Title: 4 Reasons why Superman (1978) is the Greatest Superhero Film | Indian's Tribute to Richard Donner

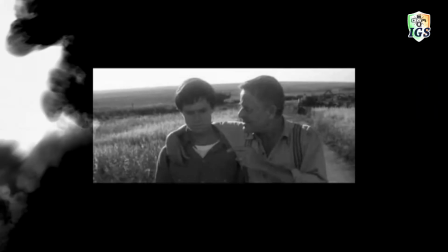0s And one thing I do know son, is that you're here for a reason.
It's been 43 years since the Man of Steel first took flight on the big screen, but that's one dialogue that's been etched in my memory. Hi everyone, welcome to Indiegeek Society. On July 2021, Richard Donner, an amazing filmmaker behind some amazing movies, passed away.
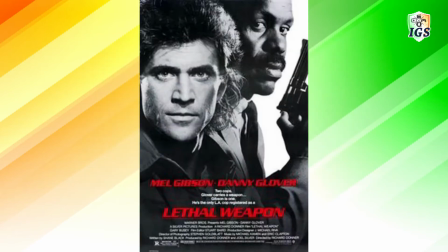21s
Some of his most notable works include the Lethal Weapon film series, The Goonies, but today we're going to talk about probably one of his most iconic films he has ever made, Superman. In this video, we're going to talk about what makes Superman 1978 so special, and we're also going to talk about the legacy it created for other superhero movies that followed down the line.
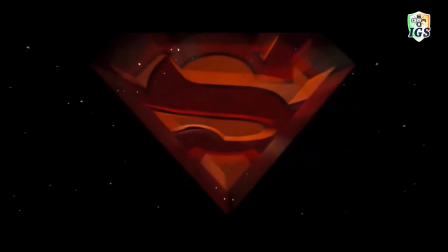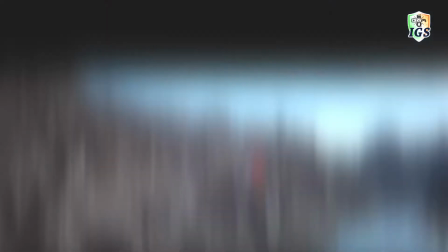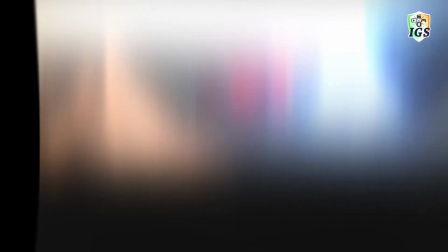Setting up the tour. Let's wind back the clock way back to the 1970s.
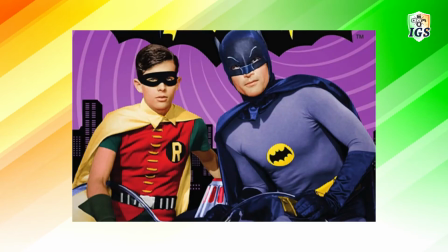63s
This was when the Adam West Batman TV show was up and running and was pretty popular, even though it just lasted for three seasons.
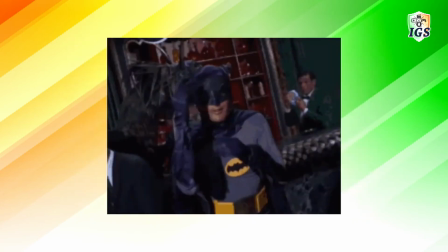70s
There was overall a certain level of camp associated with superheroes in live action media and this was reflected even to the Superman film project as well.
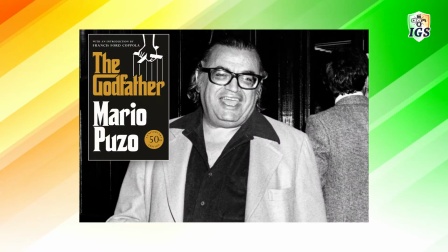80s
Mario Puzo, the acclaimed screenwriter behind movies like The Godfather, was brought in to do the Superman movie and he wrote a 500 page script filled with a lot of humour but also with a lot of camp. When Richard Donner was brought in to direct the film, he sought an entire rewrite. For one, a 500 page script could not be turned into one or even two movies which was the original plan back then for Richard Donner to do.
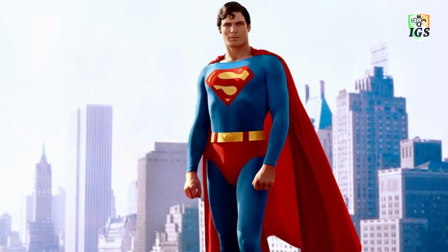116s
Richard Donner wanted to shy away from making a campy adventure that would mostly just appeal to kids.
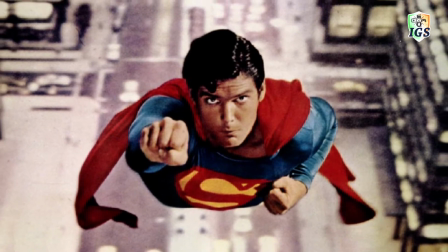121s
He wanted to make a grand action blockbuster filled with a lot of heart and humour that would appeal to everyone.
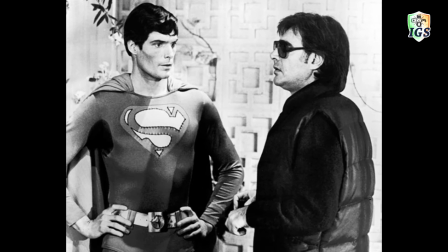126s
This approach that Donner had on adapting comic book characters had a profound effect and gave superhero movies a level of authenticity. So he brought in writer Tom Mankiewicz, who had written a lot of Hollywood projects at that point of time,
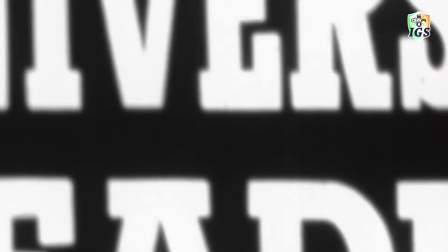140s
to retool the project and to bring it to his level of desirability. So when Tom arrived, I was at the other end of my property, in a Superman costume that saw kinds had sent me with their script and I just came running across the lawn. Tom thought I was nuts. I really thought I could fly. The minute I put that costume on, I knew I could fly. Making you believe a man can fly. This movie was released with the tagline, you'll believe a man can fly. But the thing is, even the filmmakers and the entire crew associated with this film were still figuring out how to actually make a man fly.
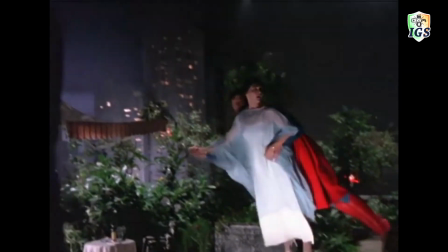181s
Months were spent by the crew to perfect the flying scenes.
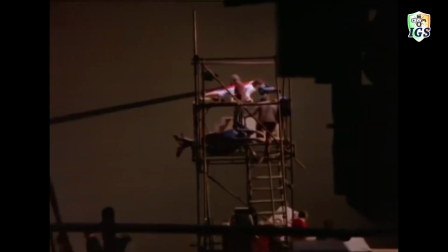184s
A variety of techniques were used in the end to pull off the flying scenes, from suspending Christopher Reeve on cables to using front projections and blue screens.
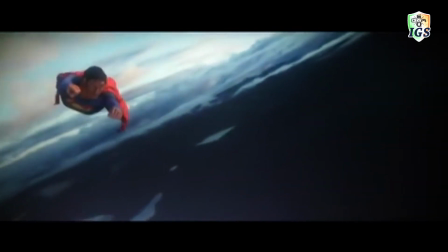193s
It must be noted that this was all done before the age of computer graphics, making the efforts done then even more commendable. Subban is a character with a lot of abilities and a lot of powers, and translating that from a comic book to a film is by no means a mean feat.
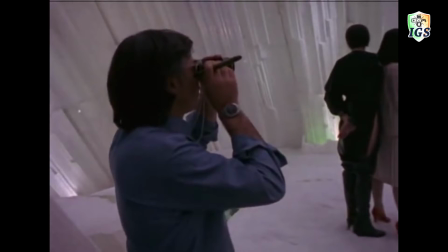209s
Richard Donner had a vision to give a spectacle through his Superman movie. The power set of the character gave something that the audiences wouldn't find in any other blockbuster movie.
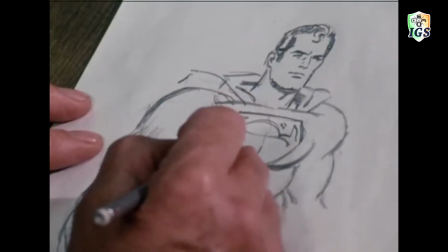218s
There was a high level of commitment to translate all of Superman's vast powers to the big screen and to capture the spirit of the comics.
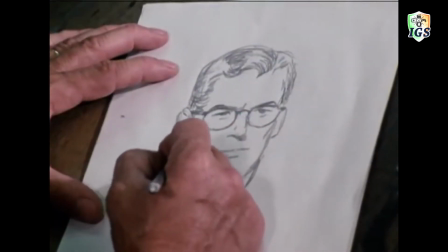225s
This can be even seen in the structure of the film.
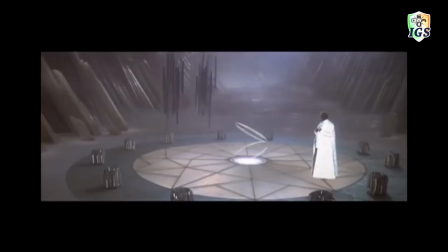228s
The scene set in Krypton almost feels like a science fiction drama with a lot of care and effort put into the look of the planet.
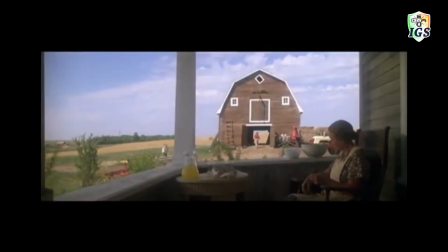235s
The scene set in Smallville is in stark contrast giving a more silent countryside vibe.
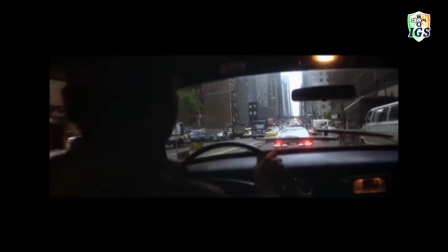240s
Scenes set in Metropolis had a more big city feel to it with Godona basing the city on New York.